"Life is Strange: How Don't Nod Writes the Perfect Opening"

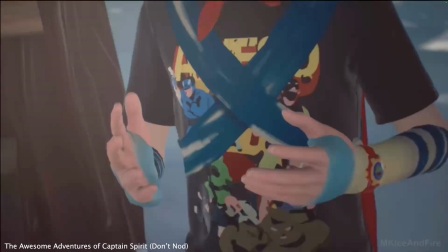Similar to Life is Strange, the supernatural acts as a turning point that transforms a grounded personal story into something larger.
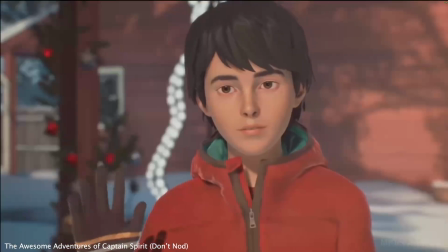To me, Captain Spirit feels like the beginning of a classic Life is Strange narrative.
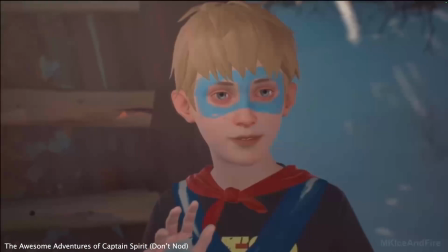Across these stories, Don't Nod repeatedly follows a similar formula. Establish a charming and familiar world,
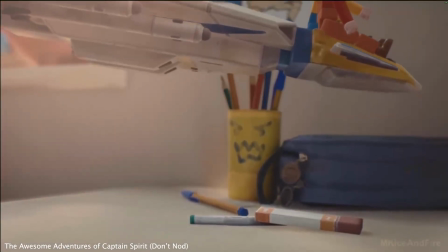introduce subtle signs of conflict, and then use a catalyst to reveal the supernatural element beneath the surface.
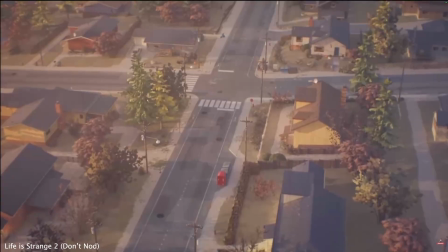Life is Strange 2. Arguably the best one in the series, but, it's debatable.
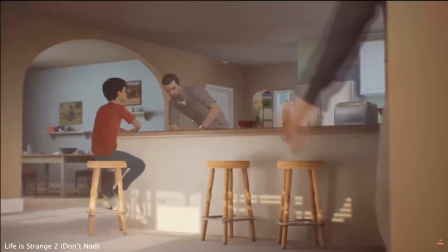Life is Strange 2 begins with Sean Diaz, his father, and his younger brother Daniel.
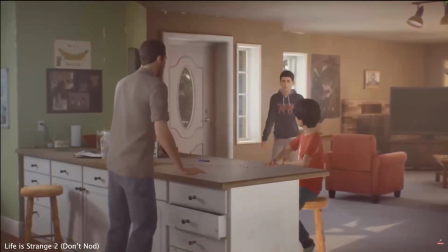Unlike Max's introduction, which focuses on school and identity, Life is Strange 2 begins by emphasizing family relationships.
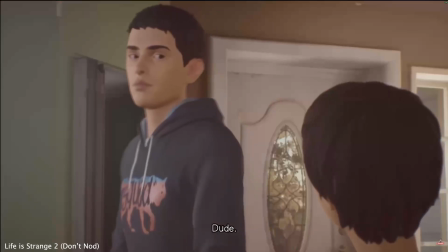Sean is introduced as the typical older sibling and teenager, his father as a caring and humorous parent,
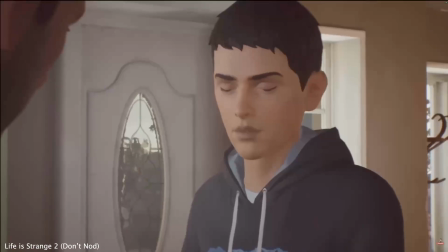and Daniel as the younger brother who can be frustrating, but still clearly loved.
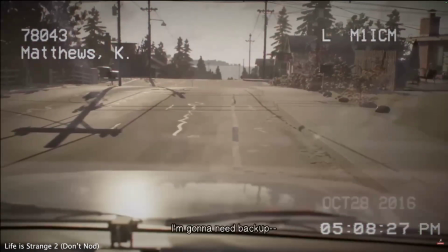I also wanted to note here, I forgot to add, Life is Strange 2 actually does open with a hint at Daniel's powers, with the police cam footage.
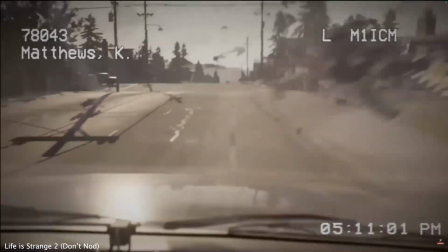I think this just further emphasizes the same kind of formula or structure that Don't Nod will follow,
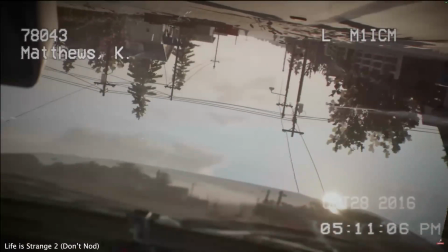where it kind of hints at the possible supernatural element, the storm,
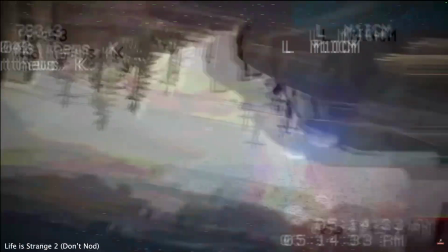Chris's superhero toys, and Daniel's powers,
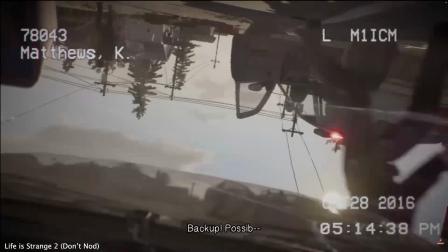before going into the ordinary familiar lifestyle and then the extreme catalyst.
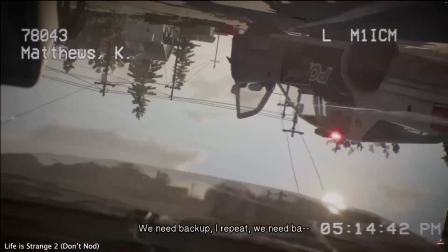Yeah.
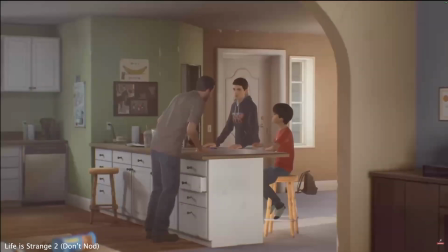Just like Life is Strange, before the story introduces its larger conflict, Don't Nod spends time creating an emotional foundation between its characters.
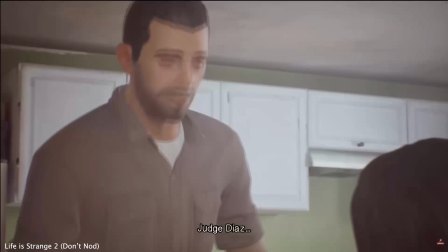Within this opening, the player begins to notice small details that suggest where the story is heading.
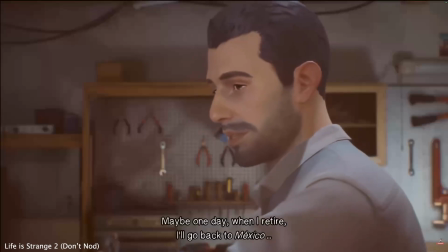Their father's desire to travel to Mexico,
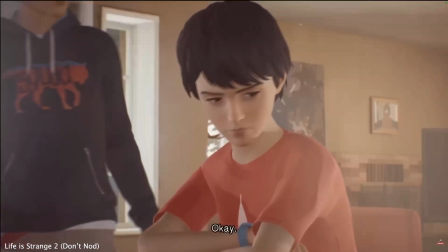Sean and Daniel's slightly strained relationship, and the emphasis on family all act as early narrative seeds.
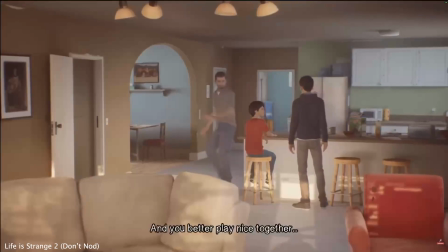At this point, the player does not yet understand the full significance of these details.
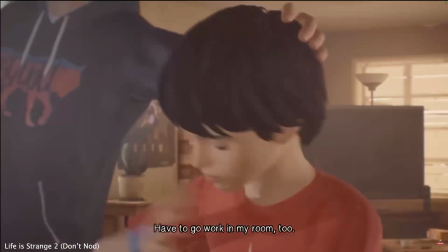They simply register as aspects of an ordinary family story. And then, of course, comes the catalyst.
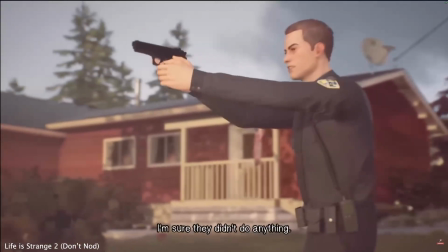The situation escalates rapidly.
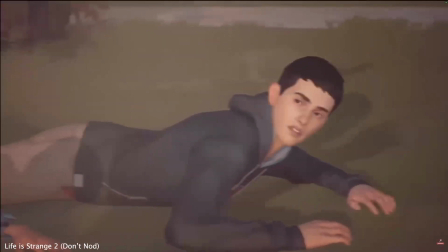Suddenly, Daniel is injured, a police officer shoots Sean's father, and the entire structure of their lives collapses within moments.
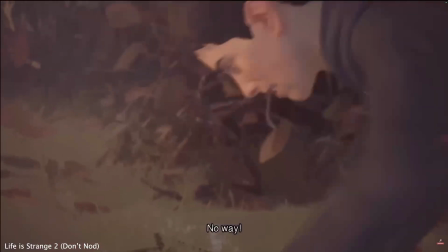The effectiveness of this scene comes from the contrast between its placement and its intensity.
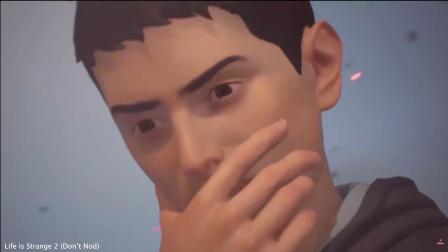The player has only just become comfortable with the ordinary rhythm of their family life before it's ripped away.
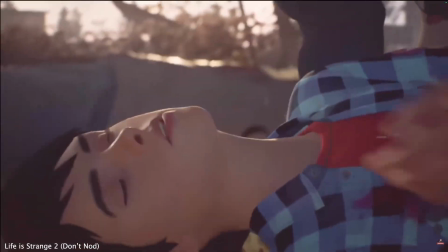At the highest point of tension, these ordinary characters are pulled into another supernatural conflict.
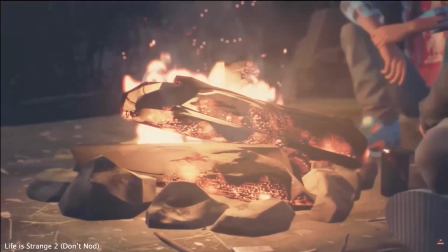Across Life is Strange, Captain Spirit, and Life is Strange 2, Don't Nod repeatedly uses the same narrative structure.
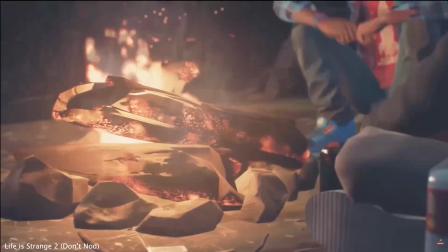A grounded introduction, subtle hints, or not so subtle hints, of darker themes,
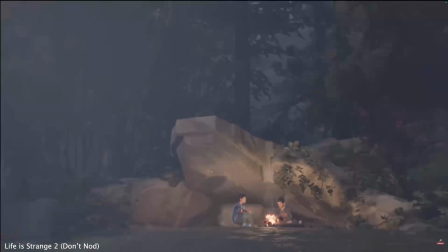and a catalyst that reveals the supernatural elements hidden beneath everyday life.
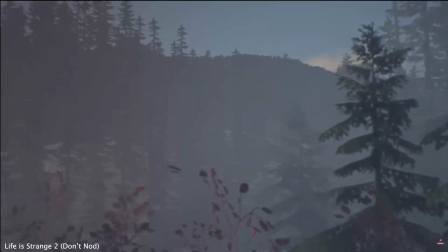These calm before the storm moments are really important at setting up the narrative themes of each game,
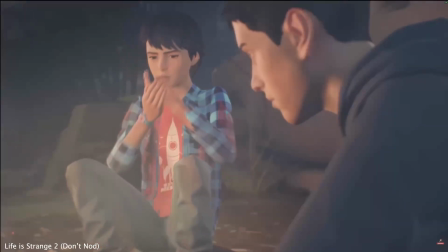and they have always stood out as something that Don't Nod excels at.
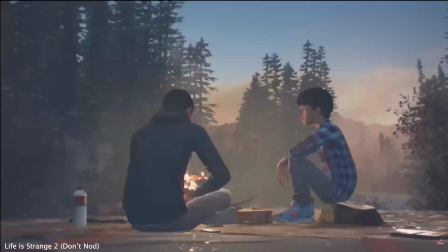The Life is Strange games do many things right, and as always, there's a million more things I could talk about, but for now, that's it from me.
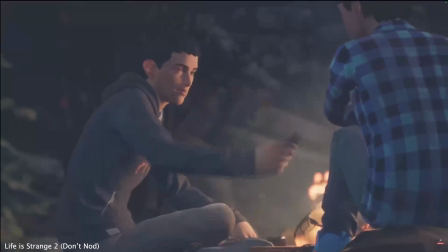Stay safe, talk to you later, bye.